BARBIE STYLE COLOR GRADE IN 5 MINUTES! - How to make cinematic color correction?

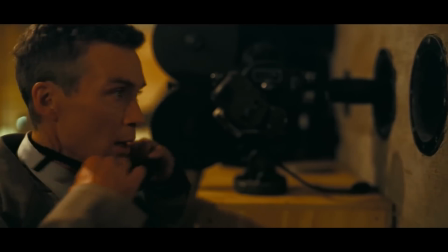The two hottest movies of this year, Barbie and Oppenheimer, are already breaking all profit records, but what interests all of us is the amazing color grading in these films.
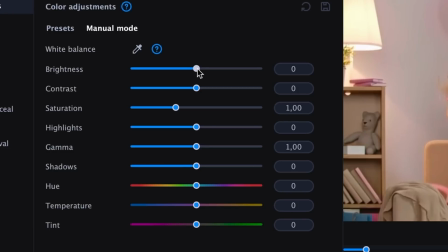In this video, I'll show you how to replicate the same color grading in just a few minutes, and also explain why these films look the way they do. So let's dive right into it. Before we start copying the color grading, let's look at how Barbie looks and think about why the film looks the way it does.
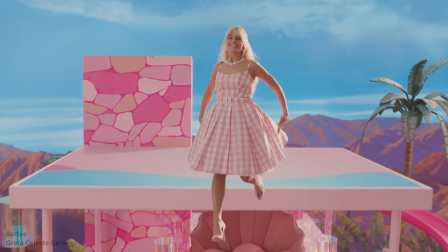Hey Barbie. Can I come to your house tonight? Sure.
After watching the trailer, the main idea of color grading becomes super clear. The color grading mostly uses bright, saturated, and soft colors. This choice of color palette surely has an explanation, and it definitely affects how we see the movie. First of all, let's note that the main theme or visual inspiration here is Barbie dolls. They are initially associated with a certain color range, including pink, purple, and other pastel colors. This already creates a certain perception for the viewer, evoking association with childhood, toys, and carelessness. Maybe the male audience doesn't get this vibe from a movie, but psychology surely calms down with these colors. Soft pastel shades suggest that the characters are in a world where all problems seem insignificant and where they can enjoy their lives without thinking. The director literally tells us this world is perfect and beautiful, almost toy-like. It's also interesting to note how color grading affects the perception of the character's skin.
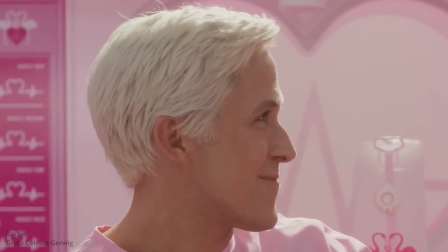It becomes smoother, more even, and to a certain extent, toy-like. This is achieved by reducing the contrast and saturation of shadows on the skin, making it flatter and more uniform. This effect also helps make it super clear that this is a world of toys. Now let's proceed with replicating this look.
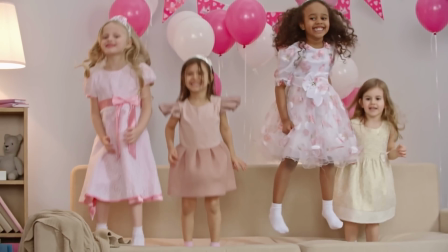I have already downloaded this video with little princesses in pink dresses from a website with stock footage.
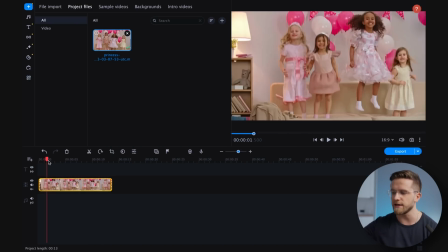I will import this video into the video editor and drop it onto the timeline. We now have two options: do everything manually or look for a LUT.
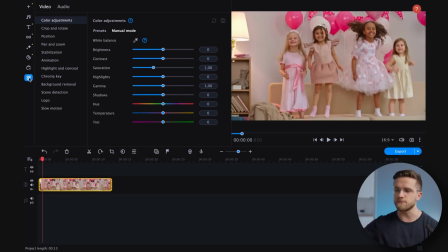Let's start with manual color grading. To do this, go to More Tools, select Color Adjustments, and choose Manual Mode.
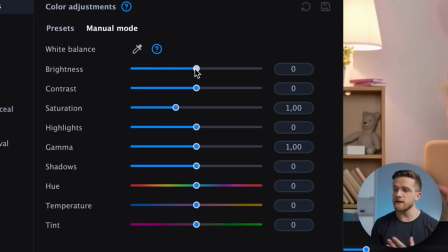This will give us an array of sliders, manipulating which we can precisely grade the footage.
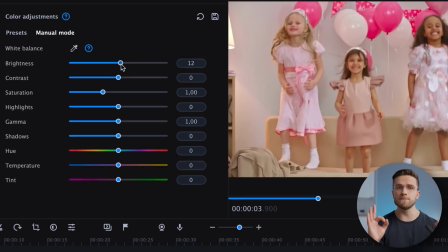To recreate a gentle pastel ambience, we need to up the brightness, helping to subdue the colors and make them more soft.
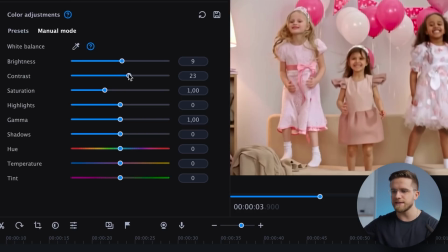The contrast should be also slightly increased to make the kids pop against the wall.
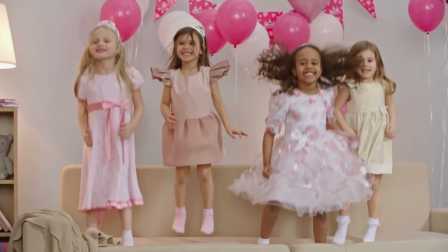If the image was more deep, we would have needed to reduce contrast to prevent overly harsh transitions between shadows and highlights.
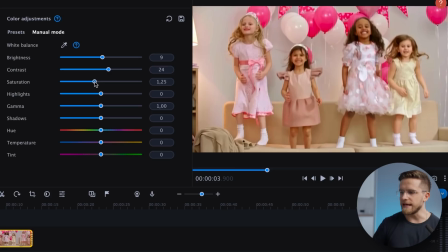Adjusting the contrast will add to this flat, toy-like aesthetic of the video. Next, we should increase color saturation to make the colors pop more.
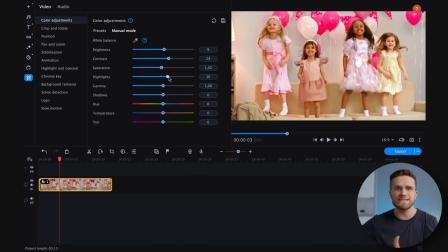Highlights need to be slightly toned down to prevent excessively bright and distracting areas of the image. Yet they should remain light enough to preserve detail and create depth. Don't overdo it.
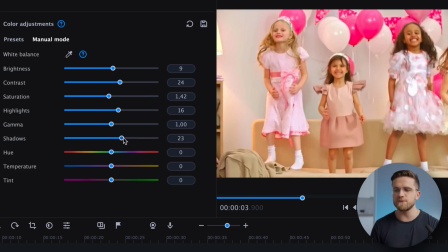Next up, shadows should be made darker to further separate the children from the background.
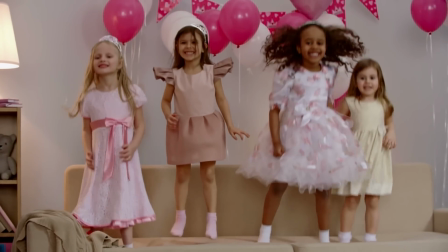The principle here is similar to contrast. For scenes with more physical depth, shadows need to be dimmed to avoid overly dark patches.
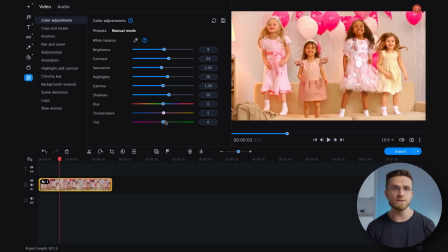The color temperature should lean towards warm tones to create the comforting and friendly atmosphere. Also, the tint needs a subtle shift towards pink to further align with the Barbie theme.
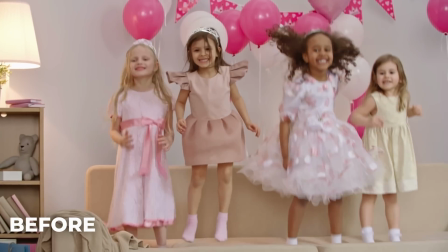After all these adjustments, the final video goes from this to this.
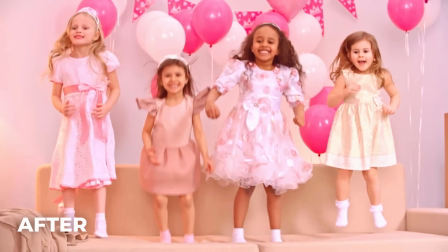Personally, I think this video could seamlessly fit into Barbie trailer and no one would spot the difference. So as you can see, it's pretty easy to work with colors in Movavi Video Editor, even when you do it by hand.
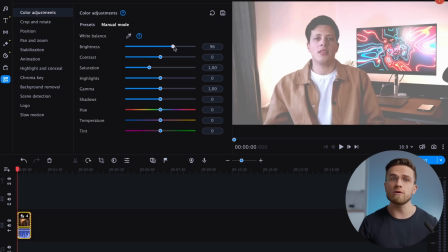But if you don't want to move sliders around yourself, the program has a lot of filters and built-in LUTs to choose from.
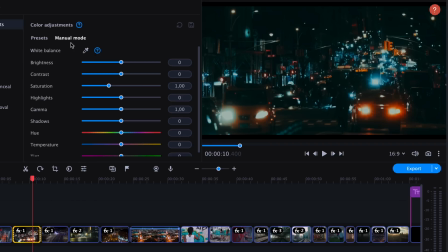These built-in LUTs make it easy to get your video looking just how you want with just a few clicks. The Video Editor is a part of the Movavi Unlimited subscription,
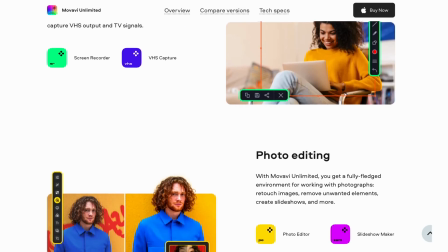a comprehensive and user-friendly platform that combines the best of Movavi into one accessible package.
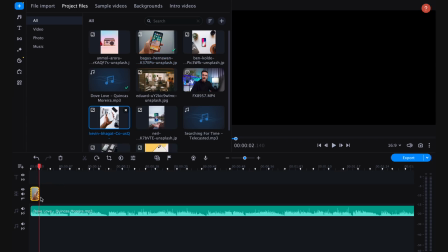With this subscription, you gain access to video editing, photo editing, screen recording, file conversion, and more. The subscription includes 9 programs and 1 year of unlimited access to the effects store, all for the price of a single app.
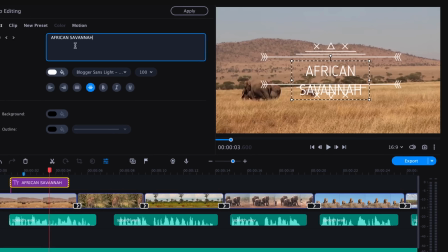Using Movavi Video Editor is incredibly straightforward.
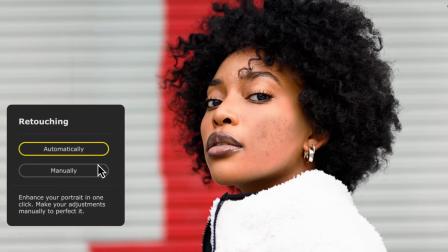Whether it's managing your footage, creating effects for your videos, or retouching photos, everything can be done with just a few clicks.
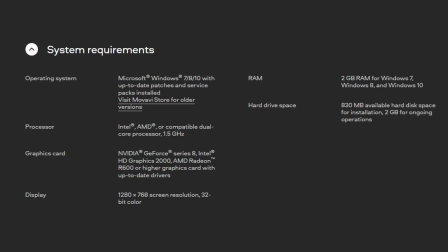Unlike its pro counterparts, Movavi Unlimited runs smoothly even on average computers, making it accessible to almost everyone. And now get ready to have your mind blown, folks. folks, Movavi's got a deal that's too good to pass up. An 80% discount on all the apps in an amazing Movavi Unlimited plan. That's right, you heard me, 80% off, so don't wait, hit the link and get yourself the ultimate video editing and production experience at a price you won't believe. Trust me, this is one offer you don't want to miss. But Barbie isn't the only big thing right now.
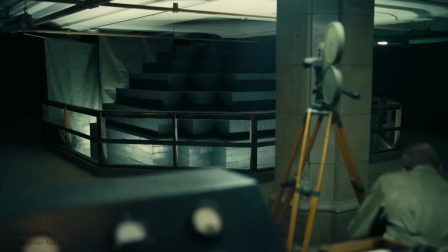Christopher Nolan's new movie, Oppenheimer, is a big deal too. This is a serious biography movie and the colors in the film match that.
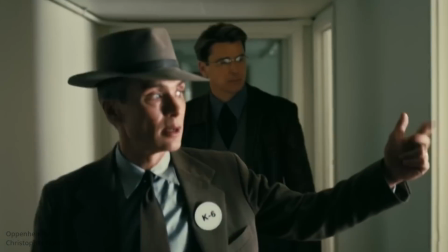The colors used in the trailer set a mood that's right for a serious and tense movie. The colors are not very bright and darker, toned down colors are used a lot.
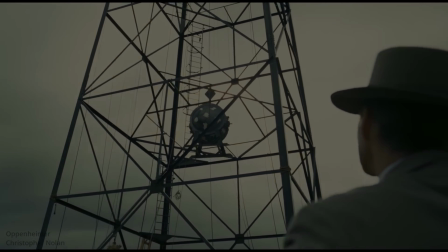This helps create a feeling of sadness, tension and gloom, which is perfect for a movie like this. The colors are so toned down that they almost look black and white. This might be to show how serious and tragic the events in the movie are.
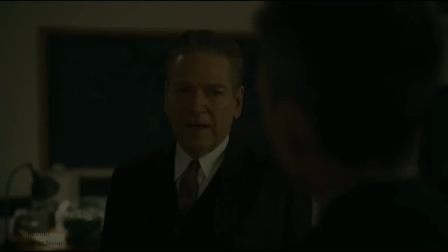Pale and not very bright colors can make us feel sad, down or even hopeless, but even though the main colors are cool, toned down ones, there are parts in many of the trailer's shots that stand out with warmer colors.
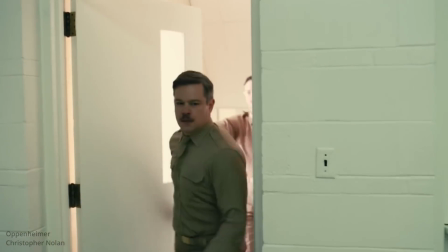This can add some variety and contrast, and it can also draw the viewer's attention. Maybe the director used these colors to show the contrast between the warm,
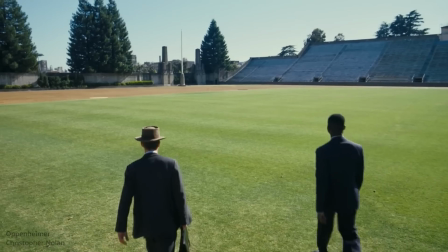human side of the main character and the cold, harsh reality of his work and the atomic bomb.
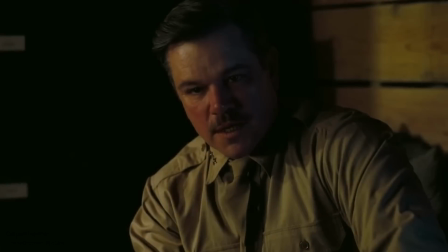Warm colors can show humanity, feelings, and personal relationships, while cool colors can show science, technology, and the harsh reality of war.
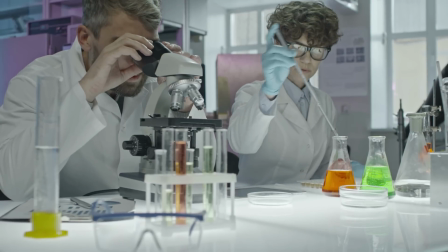Alright, let's dive in and recreate this look. We'll use a video clip of scientists working in a lab, which aligns perfectly with the movie's concept.
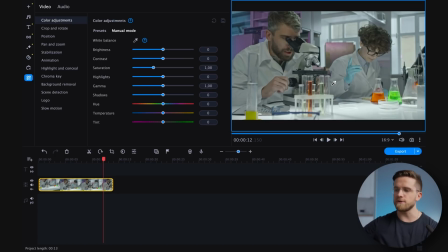Heading back to the manual color settings, our first step is to dial down the brightness. This creates a subdued, muted visual look that effectively draws out the somber atmosphere.
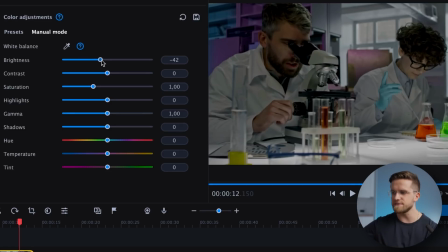Next, we need to lower the contrast. This makes the video look heavier and gives it a serious feel, like everything in the shot is part of something much bigger.
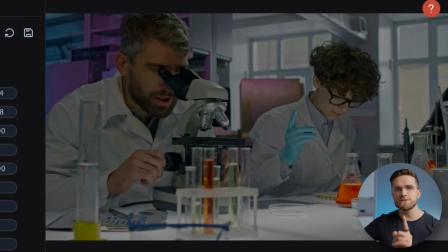It might sound a bit strange, but that's what we are aiming for. The next step is to turn down the color saturation to make the colors look less bright and more faded.
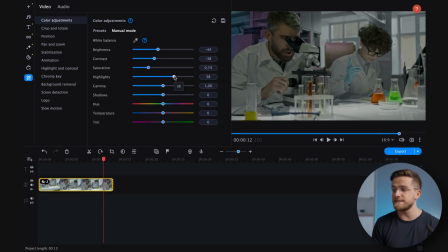At the same time, we need to make the highlights brighter. This makes the brighter parts stand out more and helps us see the texture of things in the shot better.
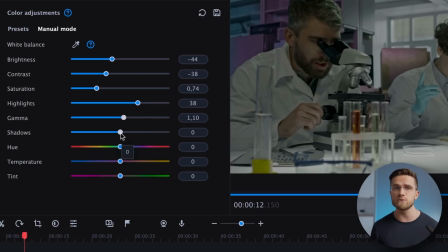It's also important to darken the gamma a bit. This gives the video a gritty, dirty look, making the shot feel heavier and more solid. We also need to make the shadows deeper. This adds more detail, creates a darker look, and highlights the texture and depth even more.
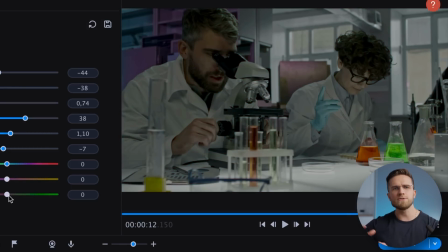The temperature can be left unchanged, but depending on your video, you may need to shift it towards cooler tones to create a feeling of coldness and distance.
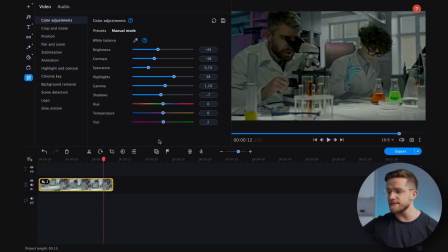Finally, we need to adjust the tint a bit towards green or blue. This helps to bring out the cold, gloomy feel, and that's it. Look at the result. It looks just like the movie, doesn't it?
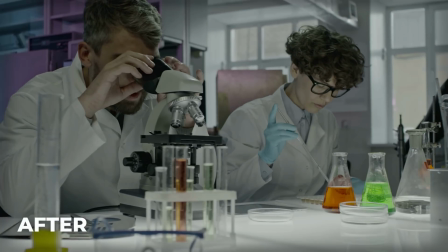Besides doing all this by hand, the video editor also has a preset that works really well for this.
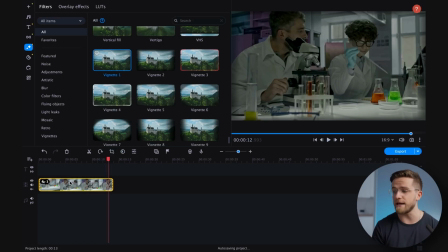And here it is, it looks almost exactly like what we did manually. So if you want to get this look, just use this LUT. Color grading is like a magic trick in movies. It helps create the mood and feel, brings out emotions, and helps you pay attention to important parts. Without color grading, a movie will look dull and lifeless, so remember to always use color grading. Thank you for watching, I hope you found the video interesting and helpful. Leave comments, ask any questions, and I will see you in the next video.